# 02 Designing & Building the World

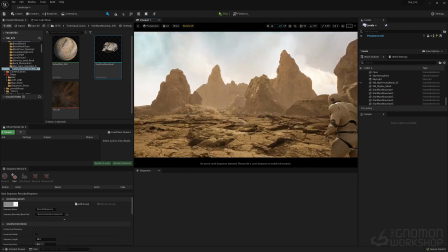69:53 the story, then like I said,
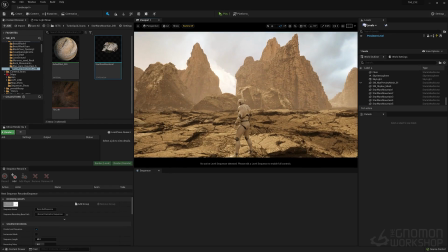69:56 what I end up doing is moving things around based on the camera because of the interest of either where the sun is at, where it's hitting,
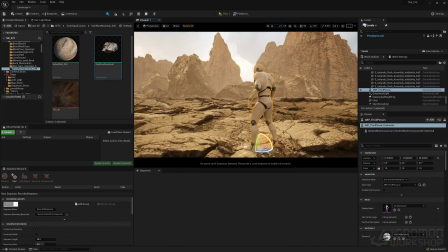70:04 or something really want to showcase that makes it kind of an epic or compelling
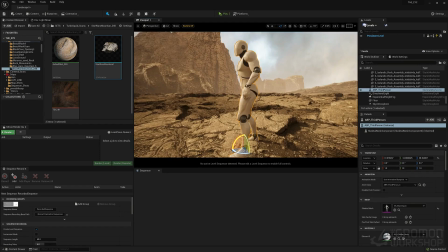70:10 visual.
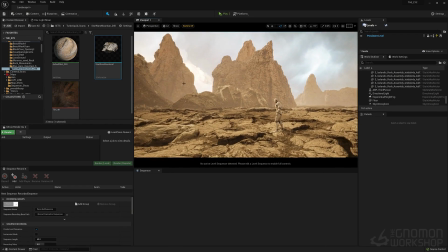70:13 And just kind of continue this process, building uh, out the entire area until you basically get to,
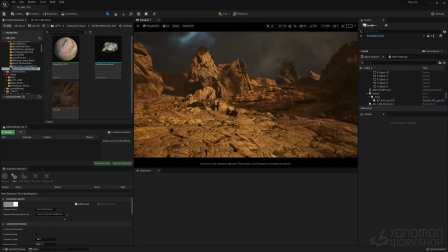70:23 once you start adjusting the lighting and everything else and building out and darken the sky, adding mood to it,
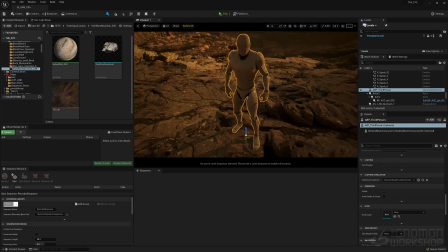70:31 then it starts fleshing it out. And this is, basically after a bit of,
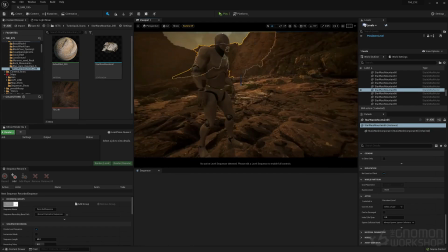70:38 tweaking and here and there, and putting some of those rocks that you saw in the distance, the mountains, and how I kind of group them together to create a canyon,
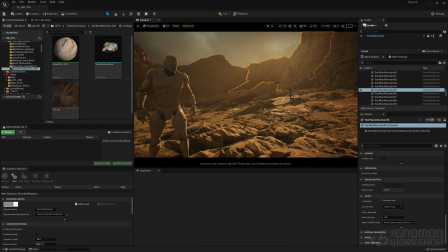70:46 um, allowed for this to have like a really kind of interesting area of focus that I'll be spending most of my time in.
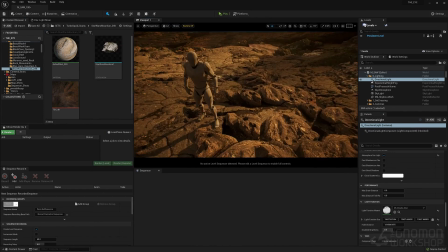70:57 Now, there's also, and we'll get into this a little bit more, but I just wanted to show you like some of the elements that when I'm lighting stuff even early on, I'll use. This is again a Brushify shader,
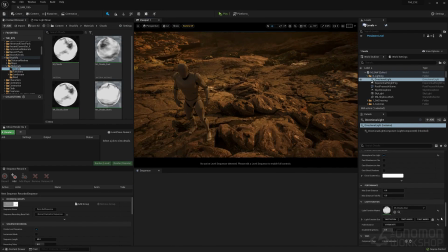71:09 but it's a material for the sky itself, for the sun, and you attach this to the directional light. And there's a light function that you see there. It's like there's different modes. There's like fast clouds, slow clouds, static, all that stuff.
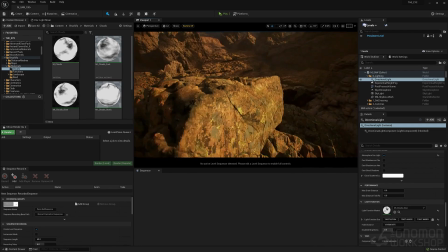71:26 But I like to have movement in my clouds, especially for these, just so because it creates life.
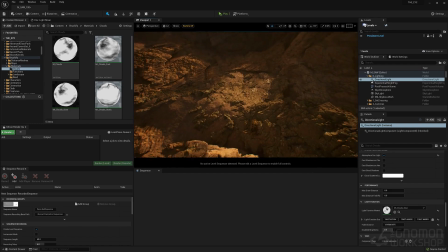71:31 Um, and also, it feels more real, but it's nice to have shadows that just kind of pass through because a scene. So it's not just the shadows of the mountains that are creating these larger shadows.
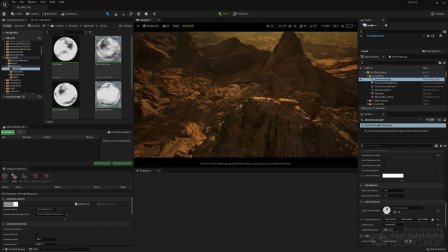71:47 So as we pull out, this is after a lot of work of building those mountains and ground and continuing to build out the entire world.
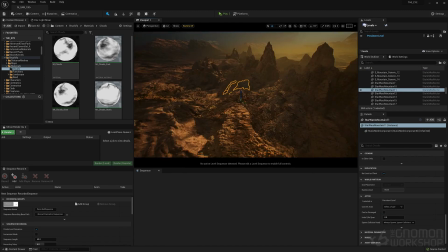71:58 You take what we did there, what we just talked about, and you just scale it to um, the entire world. And what I'll end up doing is, like I said, I'll find an area that I focus on,
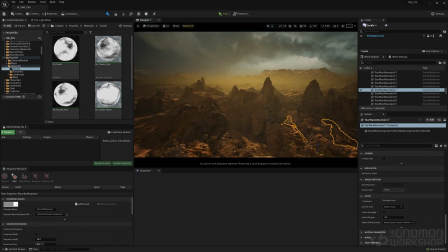72:11 duplicate, rotate, move around, and then those distant mountains in the distance, you see back there, we talked about those earlier. That's also in the Brushify library.
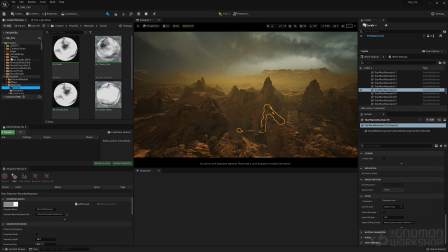72:23 And you really start to play around with like the colors and the atmosphere to get the mood you want. Um, and
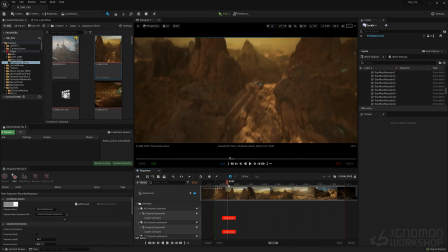72:35 and then you start to this creating a sequencer, which we'll get into a bit later in the animation sequence.
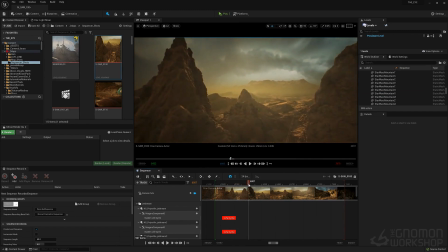72:41 But you set up your world by
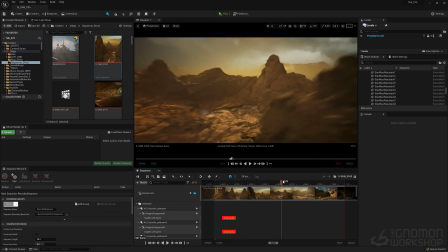72:47 putting your ship and making sure everything is working and functioning.
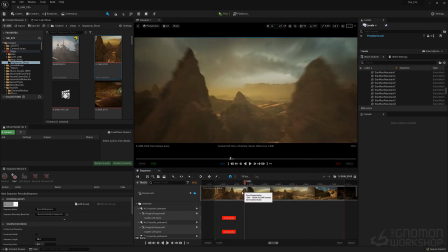72:54 So yeah, that's pretty much how I built this landscape.